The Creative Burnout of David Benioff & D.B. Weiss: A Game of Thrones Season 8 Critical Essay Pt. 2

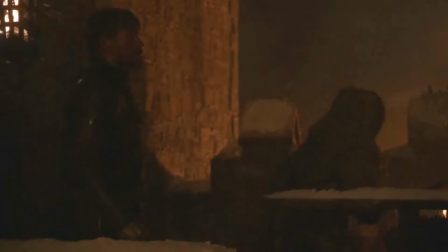28:19 There's only a battle, but no sub-stories we can attach to, except for Arya and maybe Grey Worm,
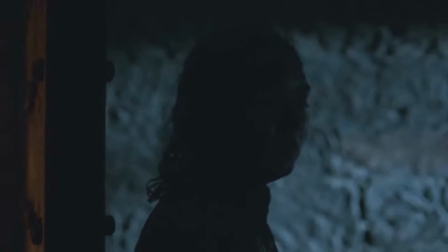28:25 but again, that comes later on in the episode, and when it happens, it slows the pacing to a crawl,
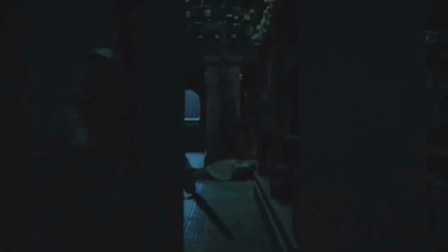28:32 which while this sequence with Arya is amazing, that should have been something more near the beginning, or like I suggested before, maybe its own episode entirely.
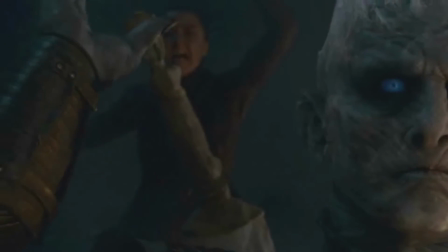28:42 Now believe me, I'm actually alright with Arya killing the Night King, but I feel why everyone was more upset isn't because she did the act,
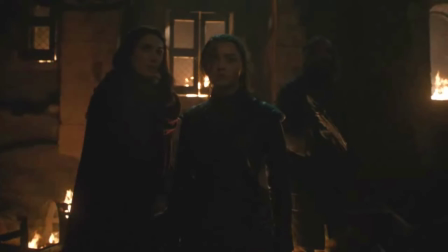28:51 but rather you don't get any build-up to it from her perspective.
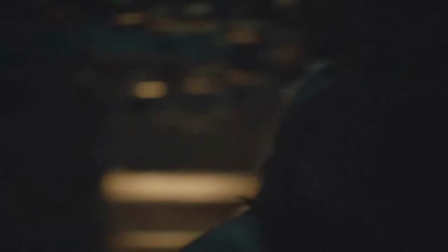28:55 Imagine seeing the Night King and having to see Arya go full-on Solid Snake on him in front of a huge crowd of people like this.
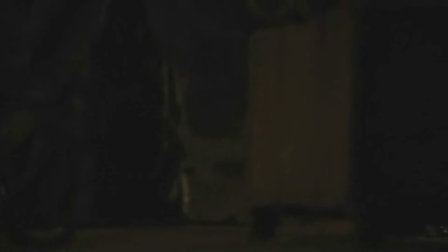29:03 That would be pulse-pounding, as any wrong move she makes would make her instantly dead.
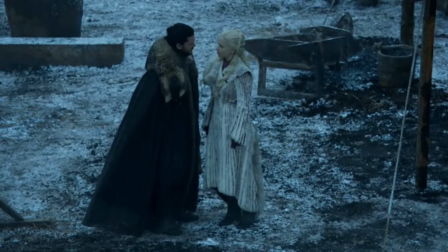29:10 But it's not just the Long Night. It's also in other moments in the series, like the first episode.
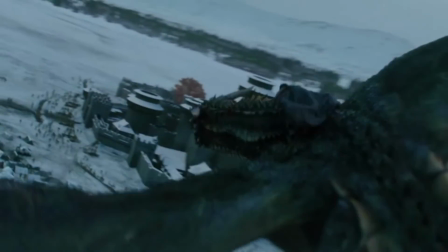29:17 As cool as the scene where Jon and Dany are riding the dragons together, in the grand scheme of things,
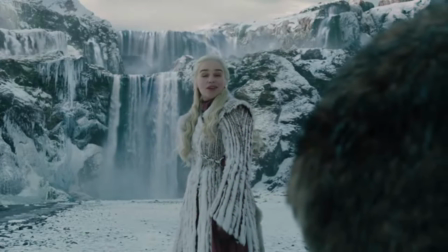29:22 you could cut out the scene entirely and start it with them already at the waterfall,
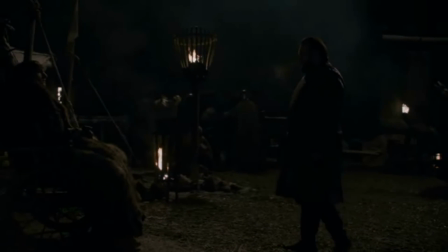29:27 and everything moving forward wouldn't change in the slightest.
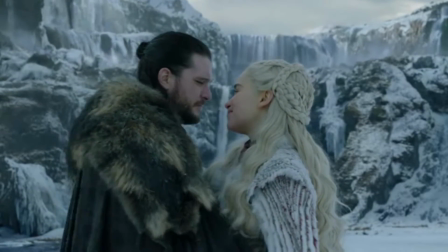29:30 I mean, I'm all for them doing more to expand Jon and Dany's relationship, but this moment, again,
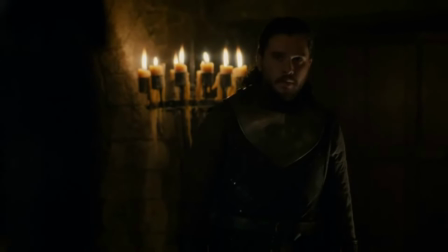29:36 due to how short the episodes are, feels like the show is dragging its feet rather than moving the story forward,
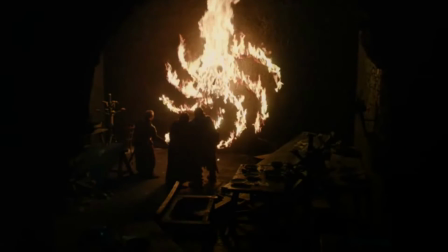29:43 especially given how every minute counts this season. Or even The Last of the Starks.
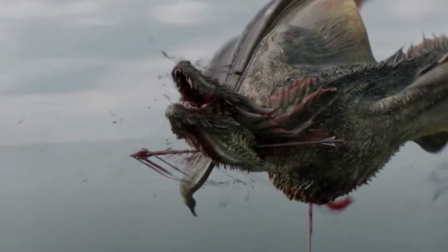29:48 Most of that episode is people talking, and then suddenly they cram in the spectacle in the last 20 or so minutes because they're worried we were getting bored.
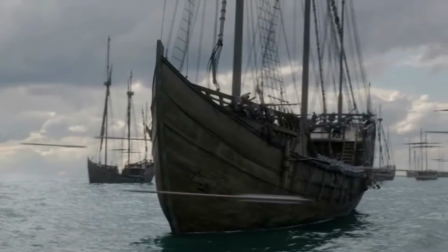29:56 And even then, it doesn't make a lick of sense.
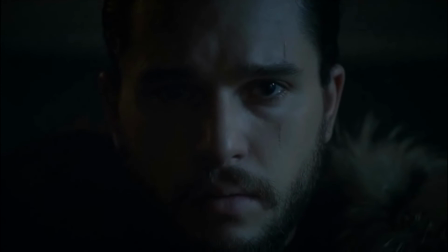29:59 In a show as immaculately detailed as this, there is no excuse for short-sightedness.
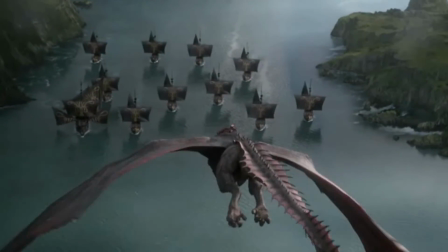30:06 How did Danny not see all of those ships? Why didn't Danny just try to burn them all?
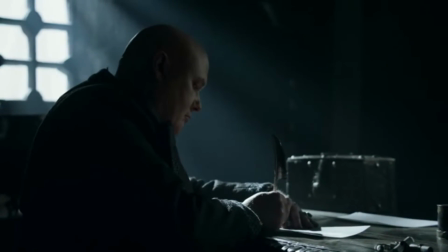30:12 But none of this is compared to the bells. This actually starts off on the right track, with a nice bit of tension with everything, and the few moments where the dragons and the suspense are used, it's put in perfect execution.
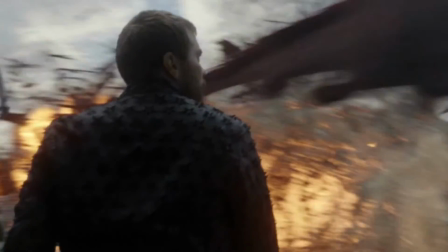30:28 But then it loses its way when Danny just wipes out the Golden Company ships almost instantaneously,
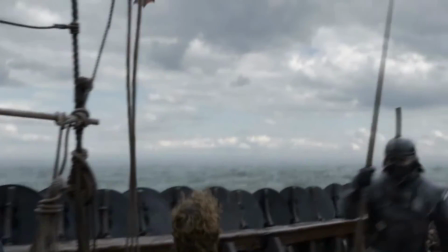30:35 when in just the episode prior, their arrows were seen as a huge threat.
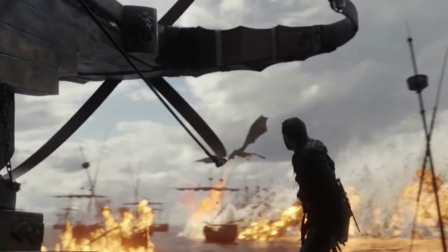30:40 This time, it's almost as if she activated the star in Mario and just seems to be impervious to the hits.
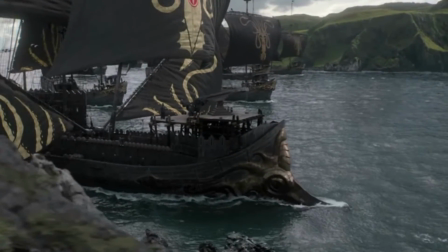30:47 There's no fear in whether or not she'll get killed, unlike the prior episode, which lowers the stakes.
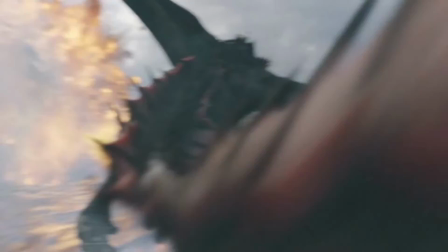30:53 I think you see where I'm going with this.
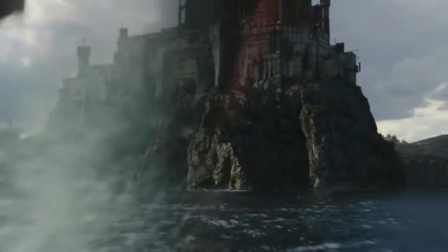30:55 If Drogon had gotten hit during the second go-around at King's Landing by at least one of the arrows, that'd be endearing.
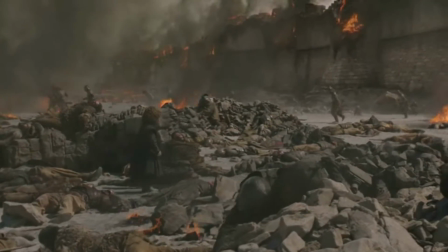31:03 We'd be scared of her getting killed. But as is, there's nothing to make us think she's not just gonna clean house.
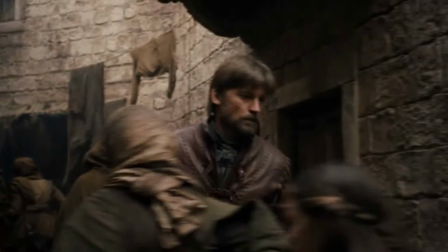31:10 And on top of that, when we get to the actual sacking of King's Landing,
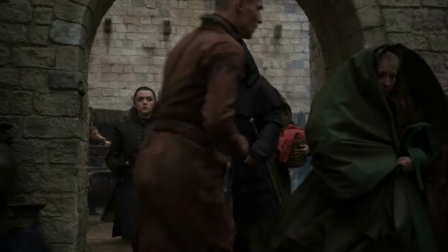31:14 the overall destruction is spectacular, but the little side stories make absolutely no sense.
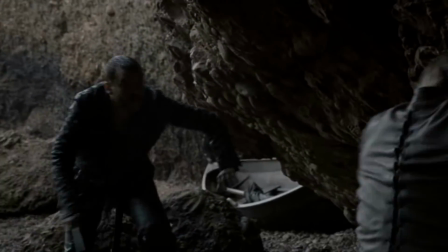31:20 Jaime and Euron having one last go at the shore of King's Landing feels like an excuse to make people scared for Jaime,
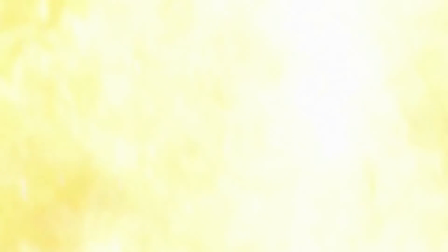31:27 when in all honesty, Euron should have died back on the boat. Shit, that's what I thought happened.
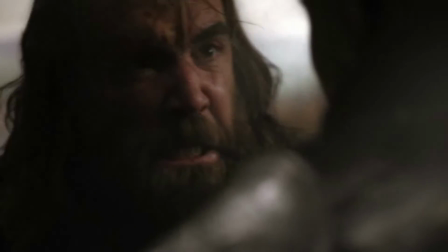31:32 Then there's Clegane Bowl, which, while it looks stunning, this moment did not have any reason to happen at all.
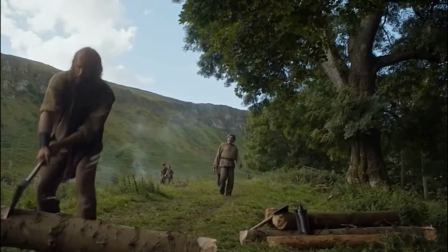31:39 A part of Sandor's arc is to be able to move on from violence, but being able to move past it by finding purpose.
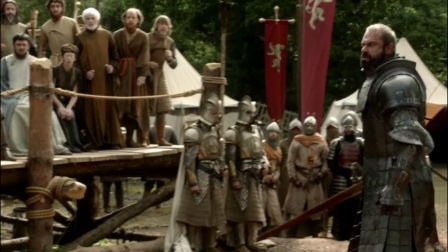31:45 As much as he hated his brother, he never wanted to be like him, consumed with violence.
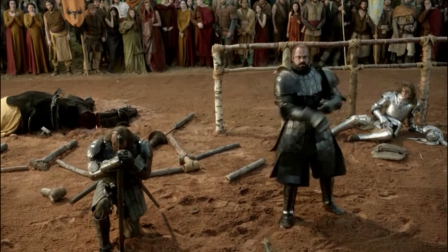31:51 If they were to have him fight his brother, it should have been in service to protect someone he loves, like Arya.
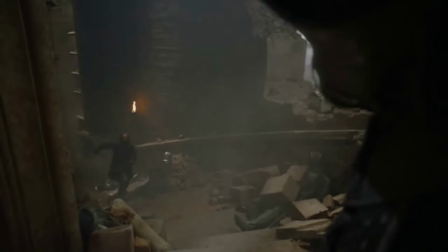31:57 Even the location makes no sense.
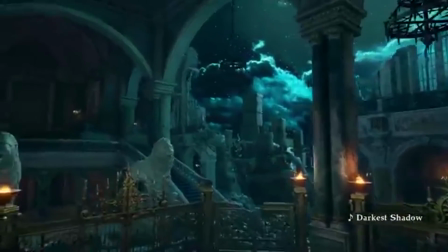32:00 While it may be pleasing to the eye to see them fight on this Soul Calibur combat arena, nothing about the stairs fits both characters.
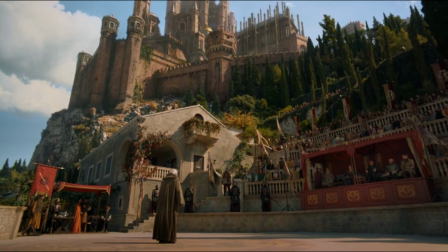32:07 If it had happened, say, in the same arena that Oberyn was killed by the mountain, this would be more fitting,
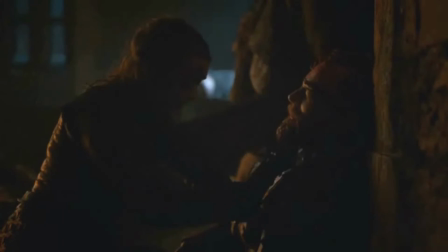32:14 as if to show the theme that no one can escape death, which was shown with Beric dying back in the Long Night,
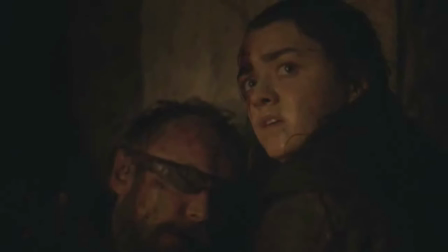32:20 finally getting killed for the last time.